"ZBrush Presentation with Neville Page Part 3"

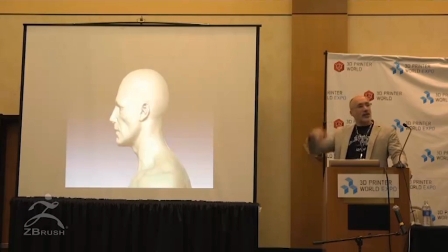[0:17]
So, going with the whole engorge thing, the head transitioning from normal to having this, what he called, the deacon peak. We, well, me in this particular case, just started to explore using those morph targets and an animation. And the purpose of the animation was not to show that this is what it would look like happening to the character, but rather,
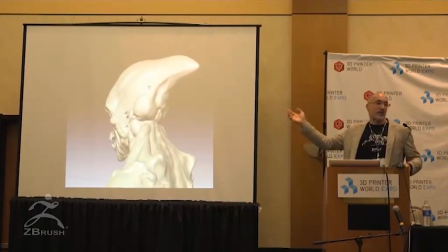[0:37]
Ridley, pick a moment on the timeline that you think is appropriate. that too far and I could just go with the slider move it back and forth and we can pick what seems to be an appropriate level of infection and then from there
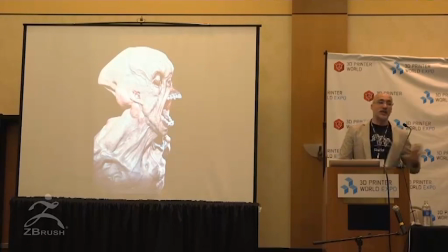[0:52]
super simple way of doing it because oftentimes there's not the time to take it into Modo properly texture it I would just do
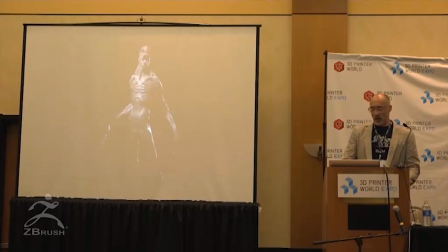[0:58]
layer passes which is a common way now in ZBrush and bring them into Photoshop and spice it up a touch so that was where this particular character was heading. I wasn't loving it. It was fun to do.
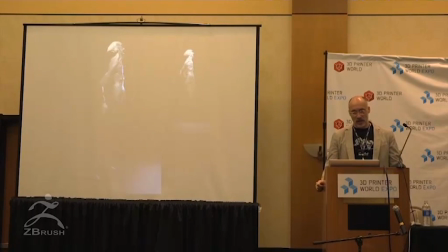[1:15]
And when I brought it into Ridley and showed him these, he was again impressed with the technology but not the design. Even though, which is great about Ridley, he will look at it and go, I sent you down the wrong path. I just wasted so much of your time. I'm really sorry, Neville. That's how Ridley is. It's unbelievable. He would apologize and say, no, I've sent you down the wrong path so so let's not do this.
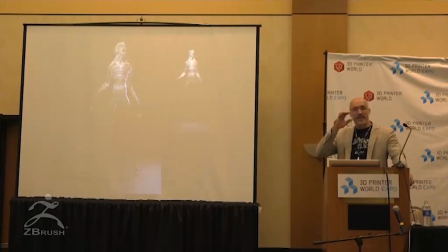[1:35]
This is too much like a goblin, too much like a zombie. This is not Prometheus.
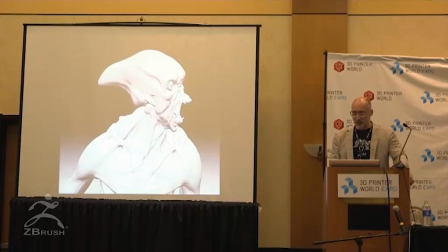[1:40]
And Prometheus is not alien, if you've read that. Prometheus is alien.
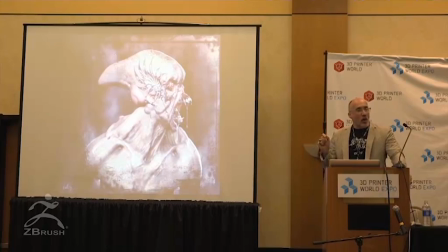[1:47]
So we bailed on this, but the one thing I wanted to point out was part of the problem was identifying with, when we see this creature, we know that it once was Fifield. So it's grown to such a height, and it's torn off its space suit, et cetera, that we're left basically with nothing.
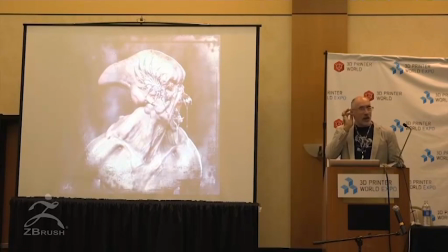[2:03]
And it made no sense to have like an earring or a gold tooth would be kind of silly. So I thought, what if he had a tattoo and that just kind of stretched with his skin? So I just grabbed some random tattoo off the internet, threw it on there, and he liked the concept.
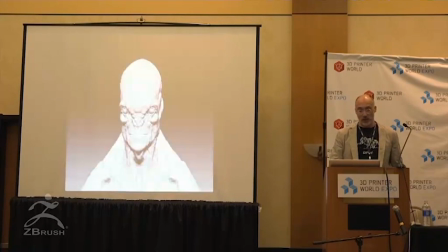[2:17]
And then from there, somebody else in London developed the tattoo that he currently has so that we could see what Fifield would look like as a creature, identifiable primarily through just the tattoo. So here you can tell that I'm trying to reconcile that notion of how we're gonna get the jaw to come out of the head.
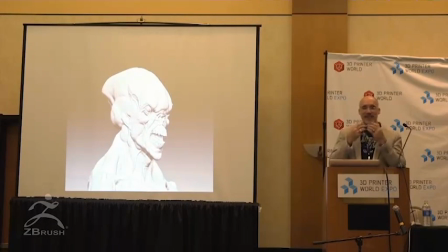[2:35]
Does that even work physiologically? Can we have the premaxilla and the mandible detached somehow and whatever we'll just make it work.
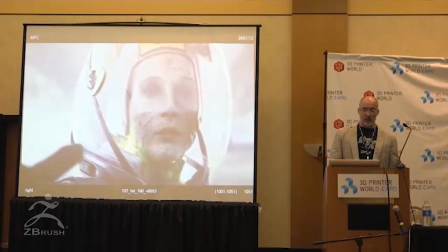[2:44]
It's sci-fi, it's magic. So this, even though this is not Phi Field, this is kind of where the direction is going for the first infected.
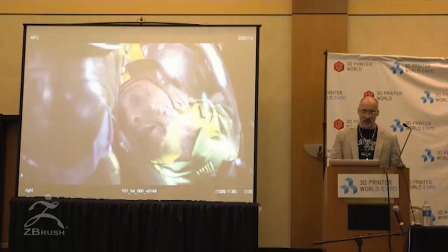[2:53]
So we use some of those ideas of the veins and gorging, et cetera, et cetera. And those became some of the studies.
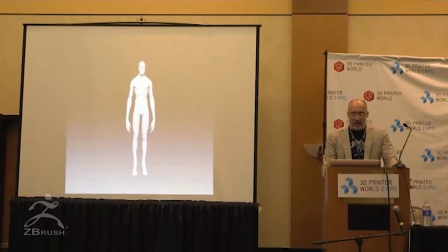[3:00]
But we still have to deal with Fifield and getting his aesthetic. I'm going to bypass these because you've kind of seen it already.
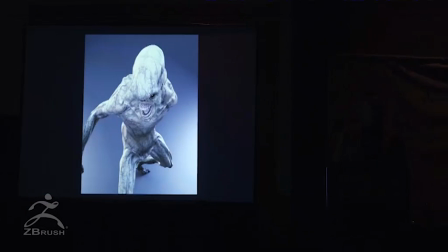[3:06]
So again, we realized rather quickly that this is a zombie film as opposed to Prometheus, and it just was not working.
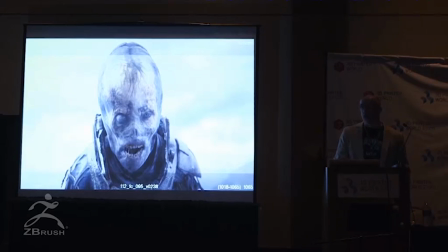[3:14]
But that is part of what we do as designers, is we do the wrong thing. And it might sound like an absurd scenario, but 90% of the work that we do in these films is the wrong direction.
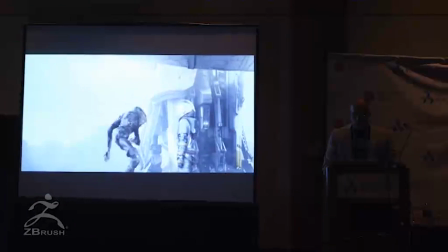[3:30]
So Ridley felt about this in this way. That's pretty much how this was going.
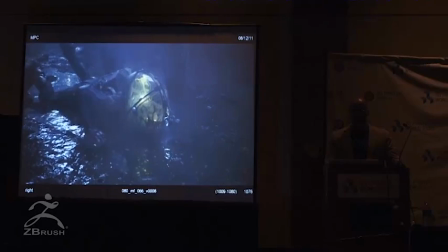[3:37]
So we ended up going with Fifield falling face first into the acid mud.
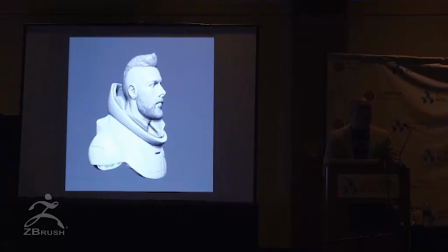[3:43]
It burns through his mask, and we got to come up with a way to convey that idea. because everything has to be designed, the exact type of hole.
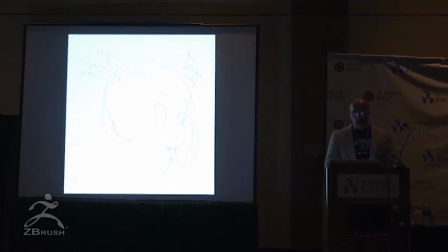[3:52]
So Ridley has an idea for what that hole would be, and I want to embrace that. The sketch doesn't really work out with the actual size of the helmet that's been built and the size of the head that's inside of it.
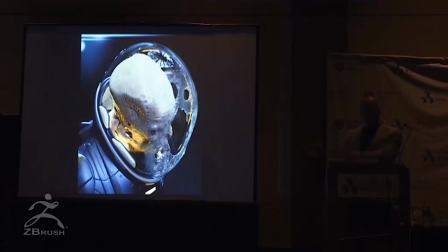[4:05]
So I had to kind of make sense of that. And this was all done in ZBrush as a sculpt, but then brought into Modo to do the rendering.
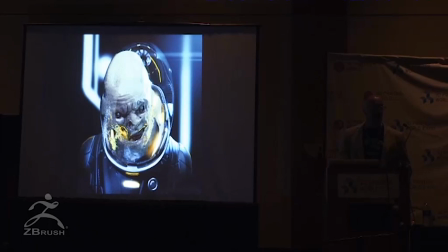[4:14]
We had an idea of his head swelling inside of the helmet, and it's pushing against the glass,
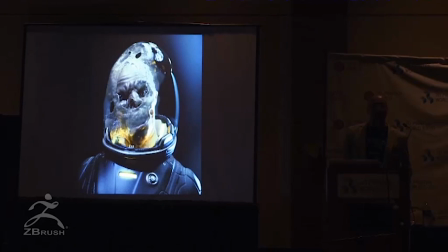[4:19]
but it started to feel like a 50s sci-fi. We found a man on the moon.